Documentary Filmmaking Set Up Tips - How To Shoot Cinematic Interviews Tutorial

If you flip it and put it on the other side, it looks like the light, you could like tell that, oh, there's light coming from that side. Like it's a, he set the light up on that side. It's more obvious, but when you set up a light, it makes the audience feel a certain way. They may not know why they feel a certain way, but you knowing what makes audiences feel different ways can make your films a little bit more impactful and also just a little bit more professional. Just make sure you're approaching your shoots in a way that tells a story. So you want to make sure that the lighting, the setup, everything kind of makes sense and feels right.
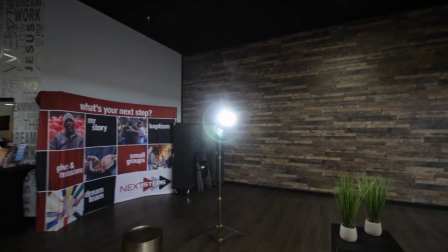Now over here we have the hair light. this gives us a
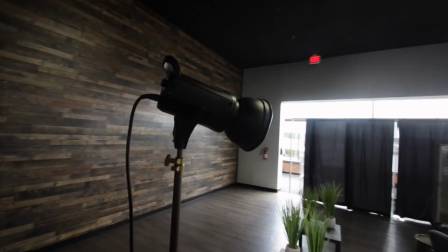little bit more separation from the background so we point this
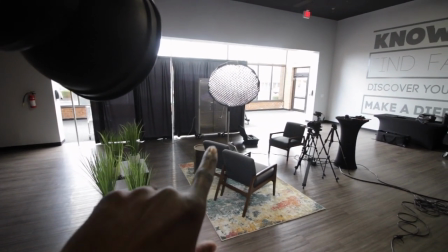directly at the back of our subjects heads position at pretty high in comparison to
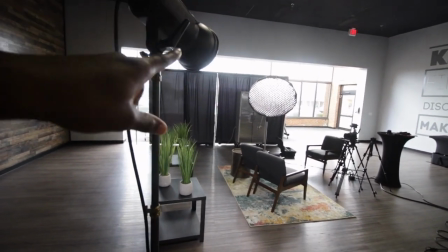where they are sitting at and then we point that directly at their heads we try to
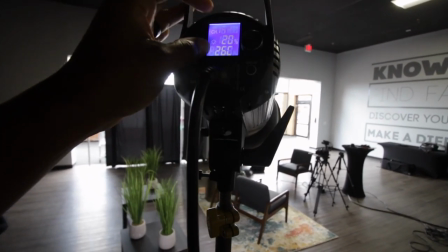keep this light down as much as possible so I have it at about 20% and that light really adds some depth to the shot as well so
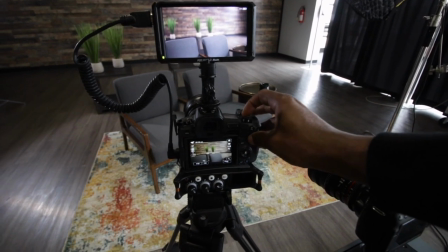let's talk about camera settings real quick so camera settings are super important you want to make sure you set your camera settings properly so I
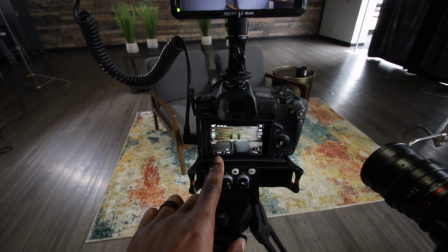am actually shooting at 1 50th of a second because I am shooting at
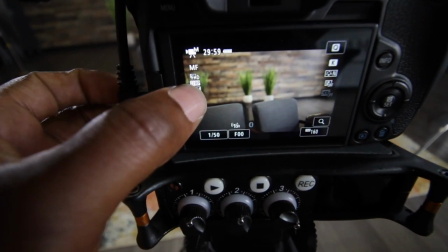24 frames per second or 23.98 frames per second and
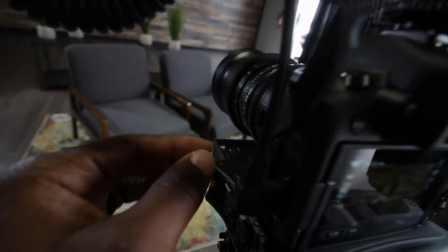then my aperture is actually at let's see it's actually actually at 1.5
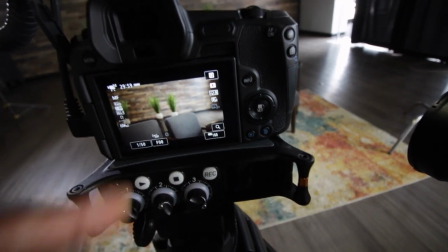back here and then we have the ISO at 160 if you look at our white
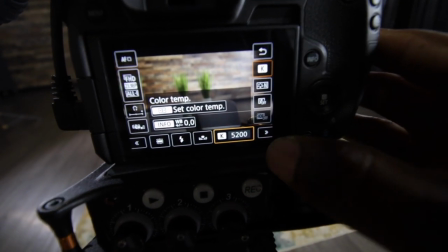balance I have the white balance set to Kelvin at 5200 and that is because i don't want this white balance to be
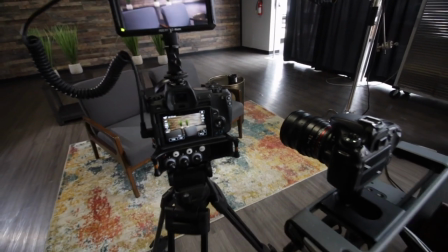different from this white balance so i set both of the settings to be the same all right so now for the audio setup and we have two lavalier microphones
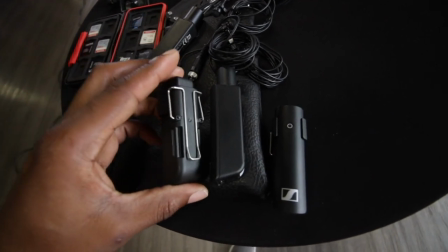so we're going to set both these on our subjects and if you don't have two of these the best practice is to make sure you have an additional
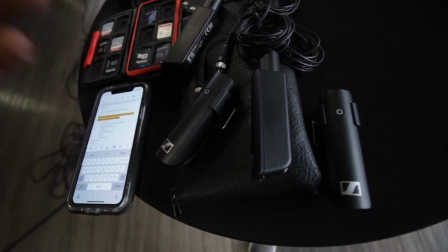recorder or different additional microphone so if one messes up you have another one for backup since we have two lavalier microphones we're going to use
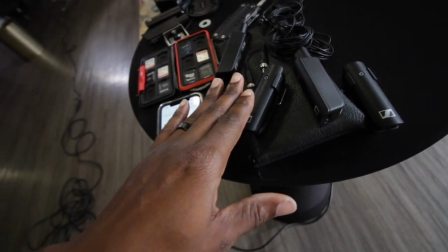these two labs. Normally I would do one lab and an overhead, but since we have two people talking,
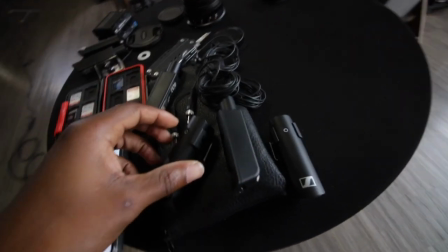we're going to capture that audio from them separately from two microphones. What I do is I go ahead and set these labs on them.
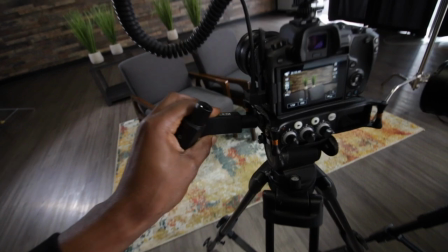Then I put in my receivers and once the receivers are in,
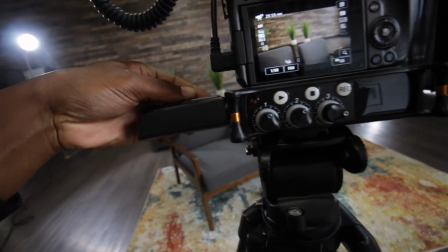I can check the levels on my mix pre.
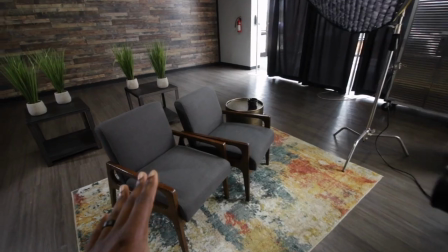So as soon as I have all that set up and I get them seated down in the chair. I have my interviewer sit there and talk to them.
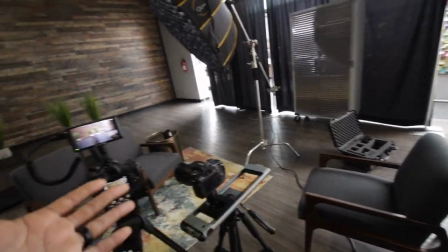If I'm the interviewer, I will sit there and talk to them while I look at the levels. Now, levels are super important. Right now, I'm looking at my levels to kind of give you an idea of where you need to be. I usually don't want my levels to go above about negative 12. I feel like the sweet spot is between negative 30 and negative 12. When you're talking low and low, low like this, you want to be at about negative 30. and when you're talking high you want to be at about negative 12 and that's where i try to keep my recordings there's a ton of information out there i would research some more that's just something that i've learned something that kind of works for me in post i can bring that gain up also add a compressor and do some things to the audio
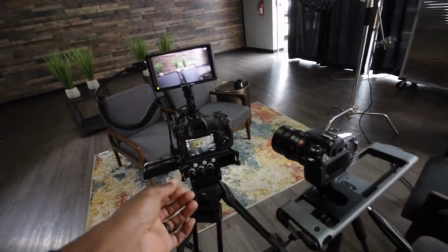to make it sound nice crisp and clean and that will allow me to play around with the levels and see where they are at and make
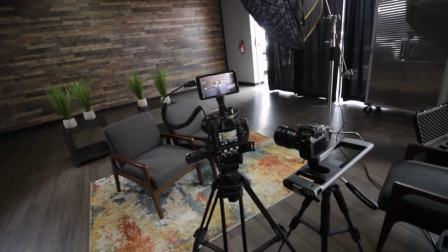sure they fall in the right range so i'll talk to them for a little bit try to make them laugh try to see where they peek at, and then I go into the interview questions. All right, so lastly, it's time to shoot the interview, and you want to make sure that you are listening as much as possible. You don't want to be talking while you're recording. You don't want to get a lot of your voices, so ask them the questions that you want to ask them. Be quiet. Don't do any responses. Don't say anything.